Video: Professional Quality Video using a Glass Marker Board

So one of the projects we're working on this summer is this board here for e-learning where you have the glass. It's not illuminated yet, but we have the glass here that you can write on. Because normally, you know, when you're filming somebody doing a lecture, you end up filming the back of their head while they write, and then they're standing in front of it and trying to talk. It doesn't work. So the idea here is we have this glass here, and the marker's not working. Let's try this one. This one's not working either. Cheap markers. Okay, we'll try this again later when I've got a good marker. Okay, good. Now I've got a marker that works. There's some things here that we need to deal with, and one of the issues is you're actually looking at a mirror image of me. The problem with that is it's kind of disconcerting visually because I can write on here,
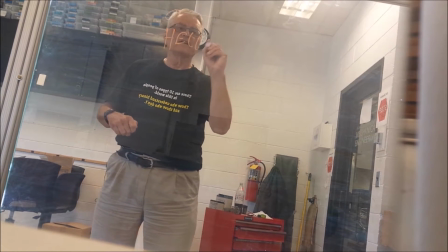[0:56]
and that looks fine. You can see that, and we can draw, and we can make a graph, you know, something.
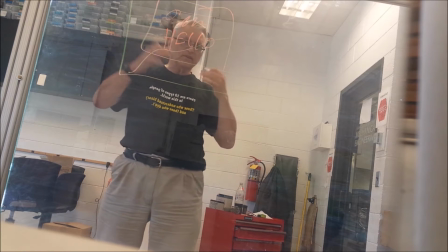[1:08]
All this stuff, that all works, and that looks right, but looking at me, this mirror image is an issue. So what I'm going to do is I'm going to play some tricks here. I'm going to switch my watch to the other arm, and
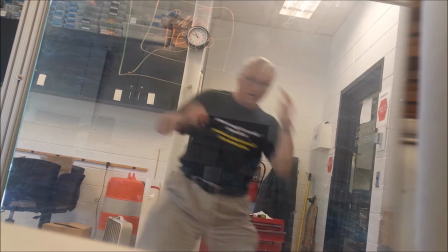[1:24]
I'm going to park my hair on the other side.
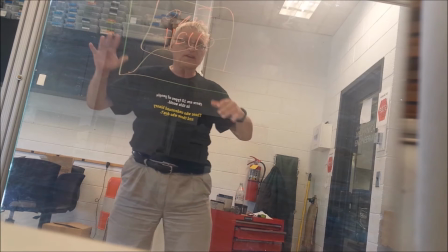[1:28]
and now there's no visual cues to tell you that you're actually looking at a mirror image because,
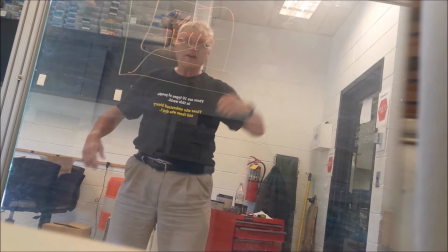[1:34]
you know, I look normal with my watch on my left arm and my hair parted on the side it's usually parted on.
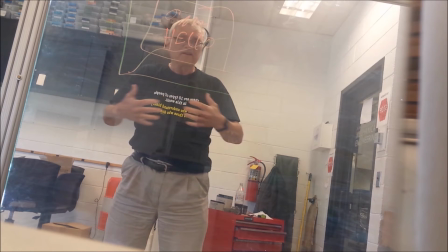[1:39]
So, you know, it's less distracting, you know, because there's just no way you can tell it's a mirror image here.
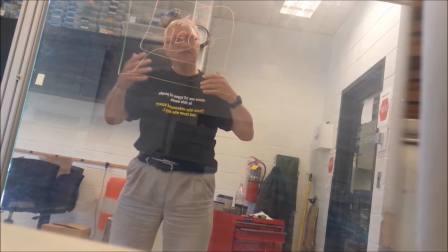[1:45]
But this also lets us, you know, maintain continuity,
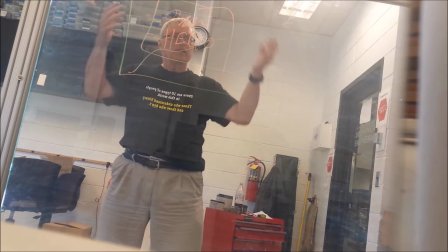[1:50]
which is important in a professional presentation because we can switch from the presentation here on the glass board and we'd go to another location,
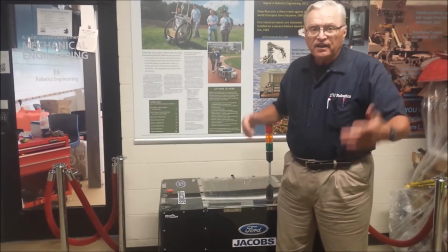[1:58]
and we can switch to,
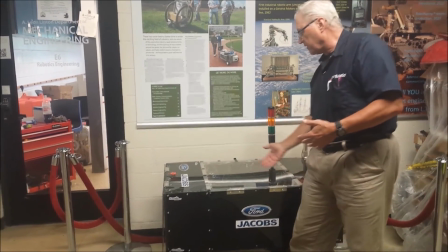[2:00]
you know, recording some video here where, for example, I'm by the intelligent brown vehicle competition vehicle,
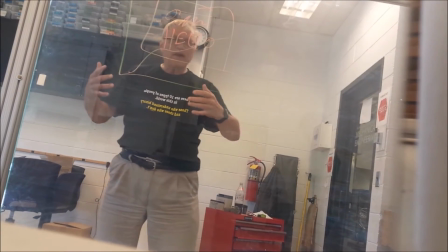[2:07]
and then we'll have a seamless transition back to the clear port. And we come right back, and there's just this continuity, you know, if I hadn't told you we were switching locations, it was almost like it didn't happen, because, you know, the watch stays on the right hand,
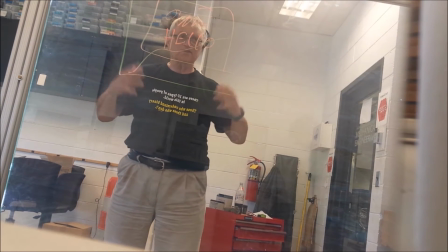[2:21]
and the hair is all done, and everything like that. So it's just a perfect continuity. It's that attention to detail that makes the real difference between a professional presentation and just some amateur cell phone video. Okay? What else? Oh, one more thing.
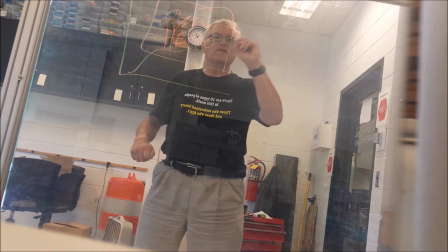[2:38]
You know, as you're drawing, you know, if you do some more extensive drawing, you know, and you're drawing a lot, you end up with your face hidden behind here. So you want to make a point of, you know, not drawing directly in front of your face, so you can write like that. That's helpful. And the other thing I find is emphasizing. I tend to use my hands a lot and sometimes I'll gesture with my glasses. And the other thing I tend to do that doesn't work with this board is move into the camera.
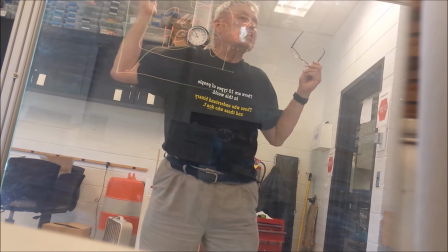[3:05]
So if I try to move into the camera or run into the board and it's hard to understand and everything like that and even worse,
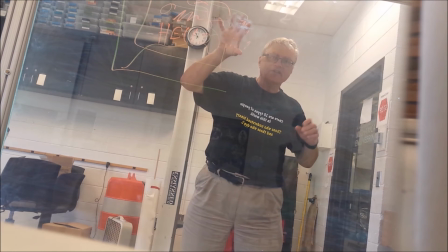[3:14]
now I've got a big face spot here on the board and that's very distracting. So you don't want to do that.
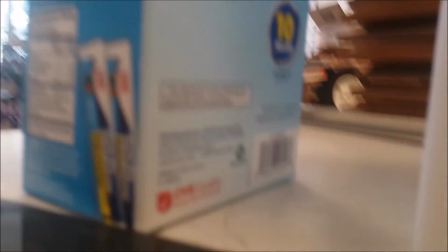[3:21]
So I think that's all the stuff I really needed to cover today. You know, I hope you found all this useful because this is important stuff. You know, if you want to make really quality, professional videos, this attention to detail, these little things make all the difference. So thank you for tuning in. I'm sure you found it useful. And with a little effort, you can make quality videos just like this one yourself.